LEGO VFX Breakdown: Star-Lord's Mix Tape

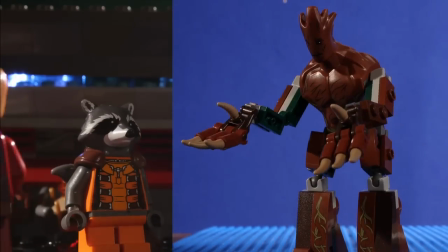[0:00] I am Groot. Yeah, what he said.
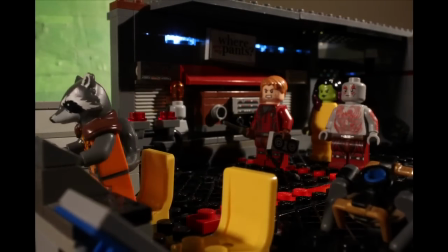[0:03]
A lot of people have been asking for a more in-depth video showing how I do my visual effects in Adobe After Effects.
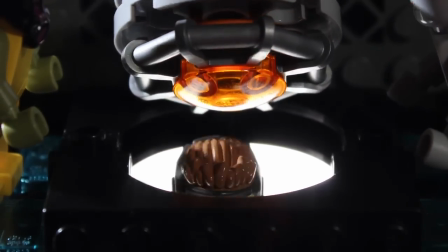[0:10]
So I decided to create this breakdown of the effects in my Guardians of the Galaxy video. Number 1.
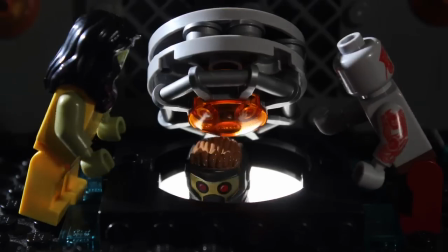[0:16]
Star-Lord's Helmet. In the original plate, the helmet just vanishes.
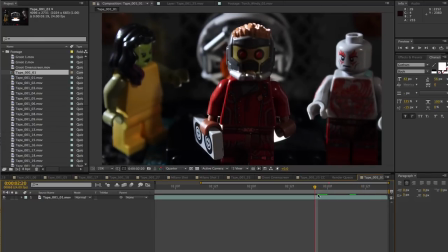[0:20]
In order to create the retracting effect in Adobe After Effects, I duplicated my footage layer and created a still image out of the last frame showing the helmet,
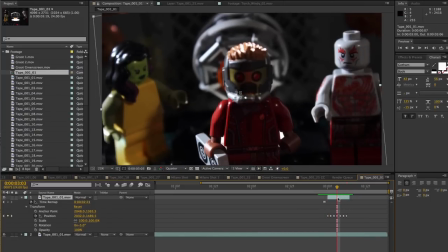[0:29]
and I keyframed the position and rotation to follow Star-Lord's head.
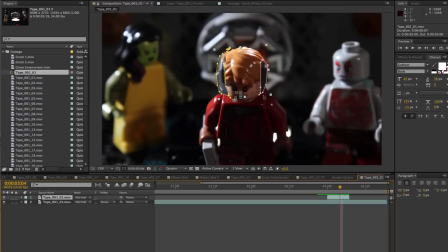[0:34]
Using masking, I started cutting into the still image, making it disappear a little more each frame.
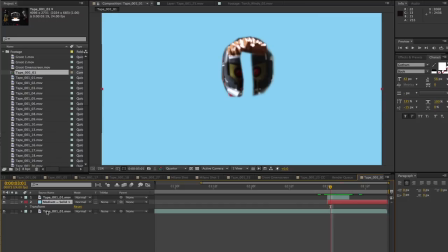[0:41]
As a final touch, I dropped in a light blue solid and used a similar masking effect to make a blue glow right behind the vanishing helmet.
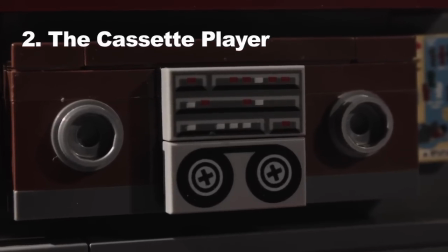[0:50]
Number two, the cassette player. This effect was really simple.
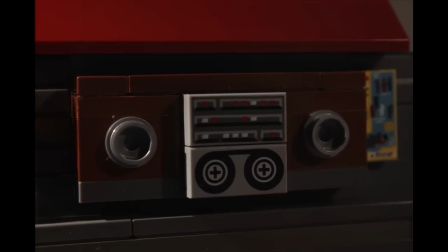[0:54]
The original plate is just a static, locked-off shot, so I duplicated the layer,
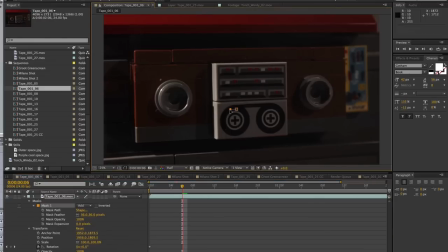[1:00]
set the anchor point to the center of the tape reel, masked out just the center of the reel that I needed to move, and turned up the rotation. I duplicated this effect for the second reel, and then added a slow push in to make the shot look more interesting.
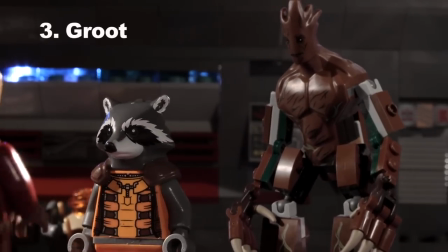[1:14] I am Groot.
Number 3. Groot. The LEGO Groot is way too big to fit with the minifigures,
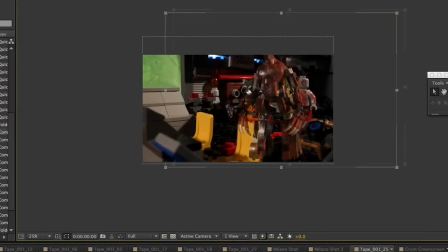[1:22]
so I shot him against a green or blue screen and shrunk him down for every shot in which he was shown.
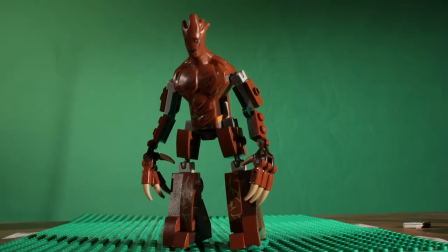[1:28]
When doing compositing like this, you generally need three layers.
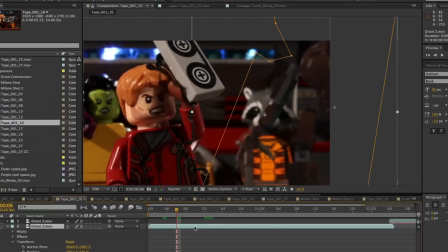[1:32]
First, the background layer, then your composited object, and then a foreground layer for anything closer to the camera than the object.
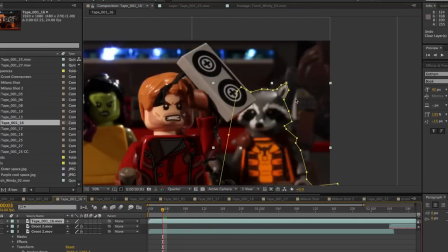[1:41]
This third layer is the most complicated and involves masking to keep your foreground layer from getting covered up by your composited object.
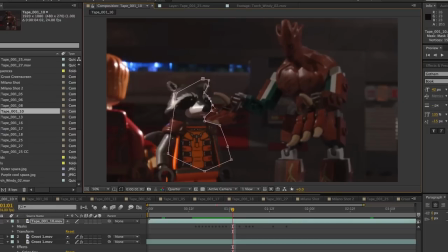[1:49]
But when done right, it's the foreground plate that really makes the shot look real. Number 4, the Milano Spaceship.
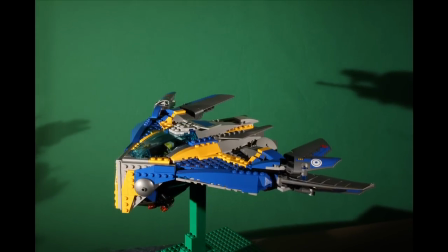[1:57]
I took a live screen capture of myself working on this effect, so I'll be going into a fair amount of detail for those who are interested.
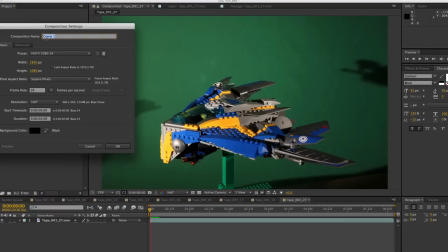[2:05]
First, I create a composition in After Effects with the correct pixel size for the final video.
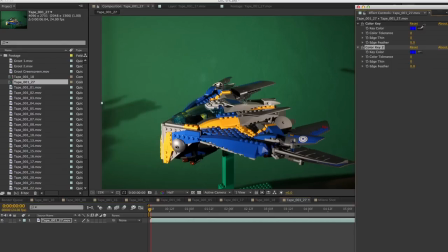[2:10]
Then, using the color key tool in After Effects, I select the green background and crank up the tolerance, eliminating the green.
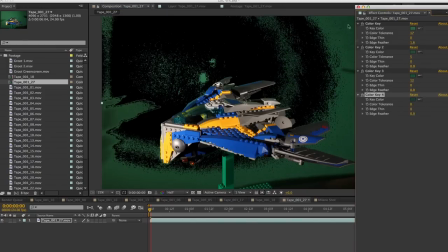[2:18]
The problem is, if I crank up the tolerance too far, it will start to eat into my spaceship.
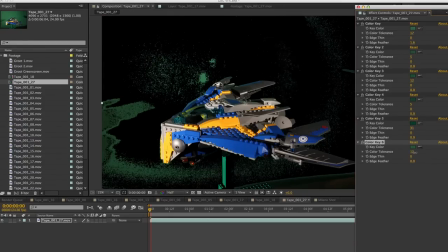[2:24]
So, in order to eliminate the entire background, I need to use multiple color keys.
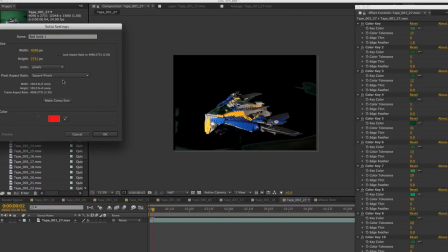[2:29]
Once the comp starts looking pretty good, I will often drop a solid color plate in the background, just to see what artifacts remain.
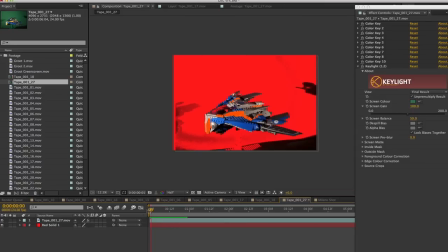[2:36]
At this point, it's probably a better idea to mask out the remaining spotty areas, rather than using more color keys.
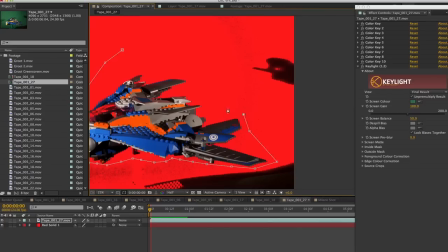[2:43]
So I draw a mask around the spaceship and add a few keyframes to match the motion.
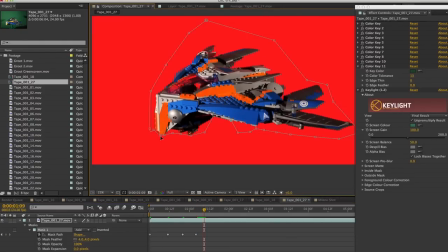[2:48]
A notable problem at this point is that some of the cockpit windshield has been removed by the color keys, allowing you to see the red plate beneath it.
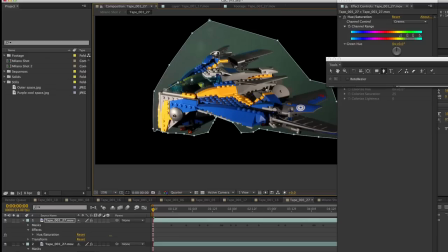[2:57]
To fix this, I duplicate the layer, remove the color keys, and mask out just the cockpit and drop it on top of my spaceship layer. layer.
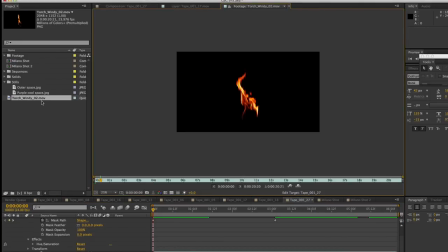[3:05]
I also chose to add a subtle flame coming out of the Milano's engine.
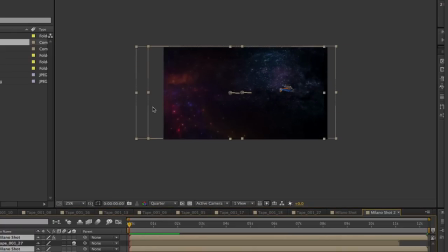[3:11]
It's now time to drop the Milano into the outer space background. I then add a few positioning and rotation keyframes to make the ship fly across the screen.
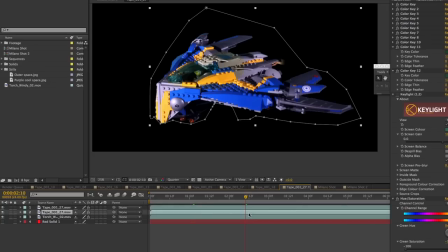[3:21]
As a final touch, I wanted to give the ship a cool looking glow, so I duplicated my layer and added a levels effect.
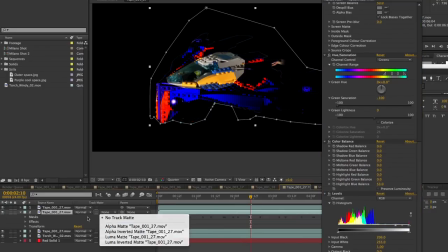[3:28]
Then, I cranked up the black input, turned the compositing mode to screen, and added a blur.
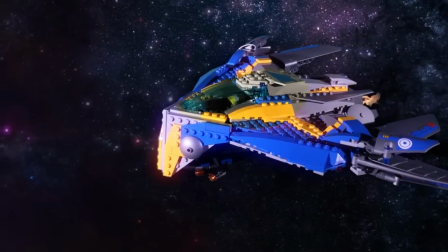[3:34]
Looks pretty cool, right? This shot took about 45 minutes to put together, but it looks pretty darn cool in the final video.
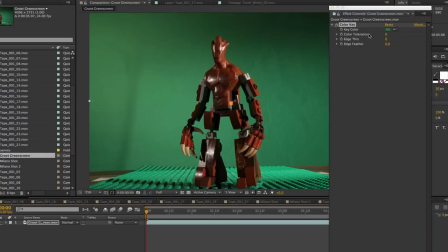[3:43]
Thanks very much for watching, I hope this has all given you a much clearer idea of how I pull off my effects.
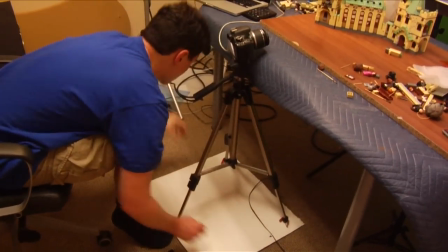[3:48]
I will be posting some new behind the scenes videos soon, so if there are any topics you'd like me to cover, please comment below and I will do my best to answer your questions.
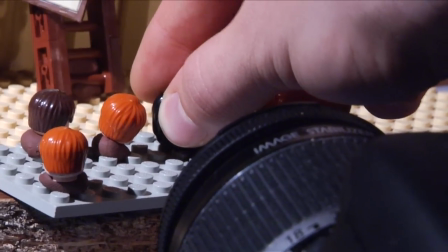[3:56]
Thanks guys!